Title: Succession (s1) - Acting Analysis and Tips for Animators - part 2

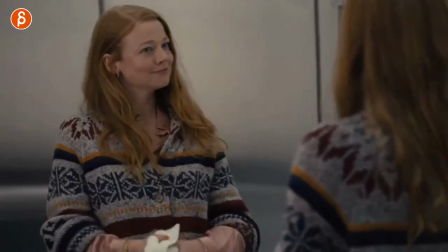(7:47)
Well, I gotta pretend they're gonna be nice I got to go outside just a great little moment and this is something for you where you can just again add different layers of Emotions just a subtext of it.
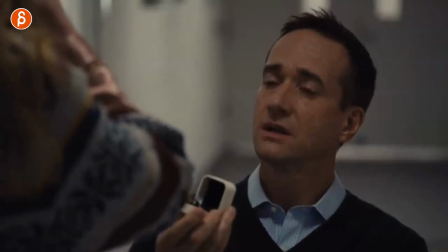(7:57)
You can just add more to your shot this one I thought was really interesting where he proposes and then she says this is not the right moment And he goes mmm, okay.
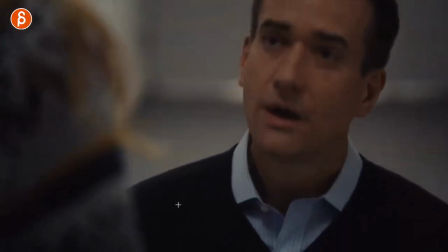(8:05)
Yeah, I understand it was the wrong moment And we tilt down to see this and I love this little interaction with the ring.
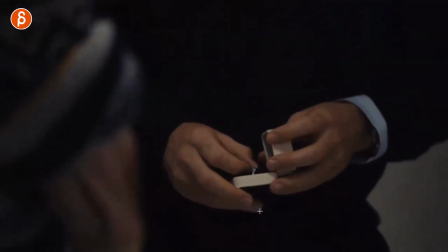(8:10)
It's mainly this watch how he closes it Just that it's a little bit of a But it's very,
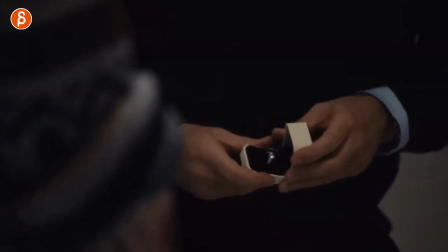(8:17)
you got to be careful, not make too much noise, and it still wants to really take care of it. And this is something where I talk to the students about every single thing in your shot has meaning. So if you have a blink, a blink like this tells us something about the character. But the blink where you hold eyes and they're close for a couple frames, that tells us something else about the state of mind of the character. So one frame close, two frame close, three frame close, all of that changes the meaning and the emotion and how we as a viewer See the character so every single thing has meaning and it's not ready for you as an animator then tell us something about the character So if he's frustrated, you can do like it Like a quick close in a snap of the box was is frustrated But she said no or you can do that that very delicate closing and that tells us something else that he is Disappointed but he still cares or not. I don't be cares But at least he's just bit he's not angry. Let's put it this way at least it tells us he's not frustrated and closing this in an angry way So every single move, everything that you do with or without a prop tells us something about the character. So just if you can, and now it's tricky that when you start animating, you got to worry about arcs and pops and just general mechanics. But once you kind of pass that and you're more comfortable with the animation, think about then timing and how timing tells us something about the character, the emotions, the way, just everything. You are in control of that. So really use that to tell the audience,
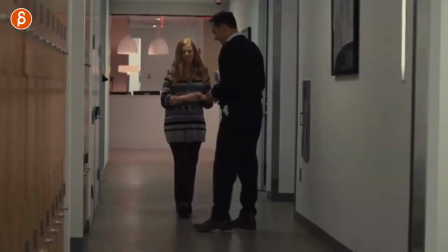(9:36)
this is how my character feels. now actually continuing in this sequence is that even though she said no she says well but you
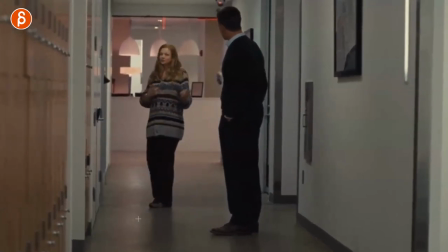(9:41)
know when you're going to propose again in the appropriate time i'm going to say yes and he goes yes yes and i
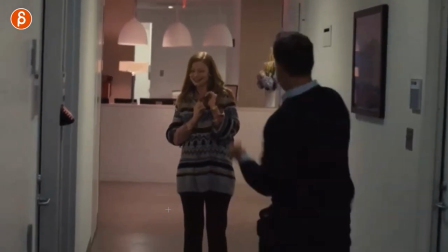(9:47)
love this he's so cute in that reaction and i love this here i love how he runs forward and he has those fist pumps look at this i love that he
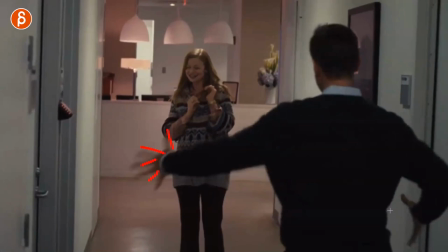(9:55)
got hand pose here he's so ready as he runs he does he does this yeah yeah yeah look at that he got
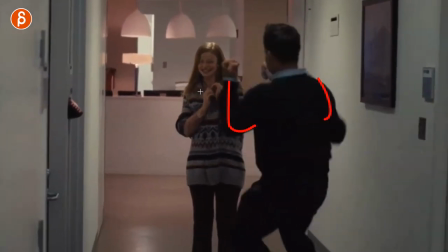(10:03)
the fist pump she's getting ready for this oh and then he grabs her and lifts her up so a it's a really cute character moment like the very
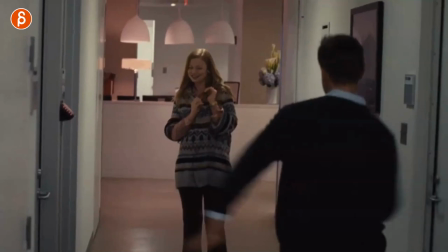(10:10)
interesting way in different ways of showing how excited he is look at this like the beautiful lines there and how it goes in there and
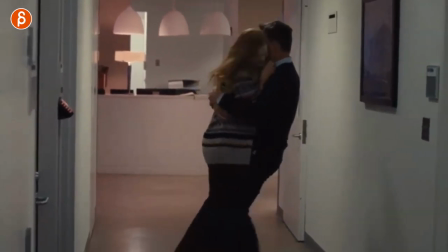(10:17)
to bring it back to just a an animation thing is this is your weight assignment right so imagine you go to class and the teacher says homework weight assignment well okay well i don't want to make it just look like an exercise i want to make this character driven and kind of like a shot so it looks like it's something taking out a movie or a TV show, whatever. So I'm gonna use the opportunity to do a weight lift because I'm excited and I wanna grab whatever I'm excited about and lift this up. And this could be an object, this could be a character. But I thought this was a cute little thing of taking an exercise and making it more character driven.
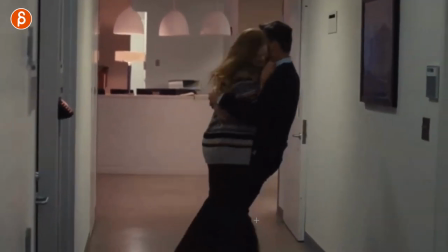(10:49)
And you can see this here as he lifts her up, it's not gonna be too long. It's a cute contrast too of all that excitement, lots of movement, contrast, contrast, contrast, and lots of fast timing.
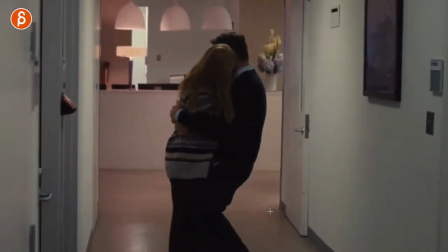(10:58)
And then calming this down with just a kiss and then that, it's cute.
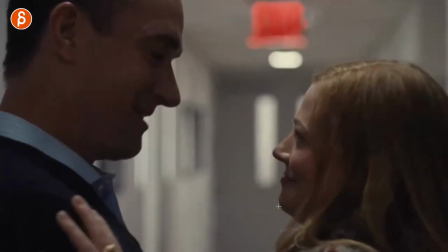(11:03)
This would be a really cute shot. And speaking of contrast
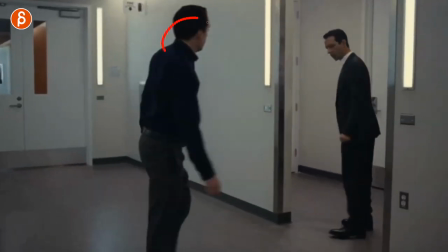(11:07)
He has a very specific way of moving around and sitting in weird ways in the show I just love the acting choice that he has but in this case,
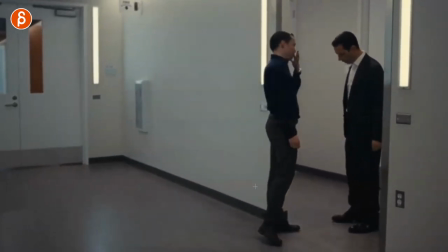(11:15)
he's always very tense He's not always so comfortable in this. It's a great display here And I mean that there's more stuff here But already this how straight he is and he always has those lines even how he is like this And you can see this here.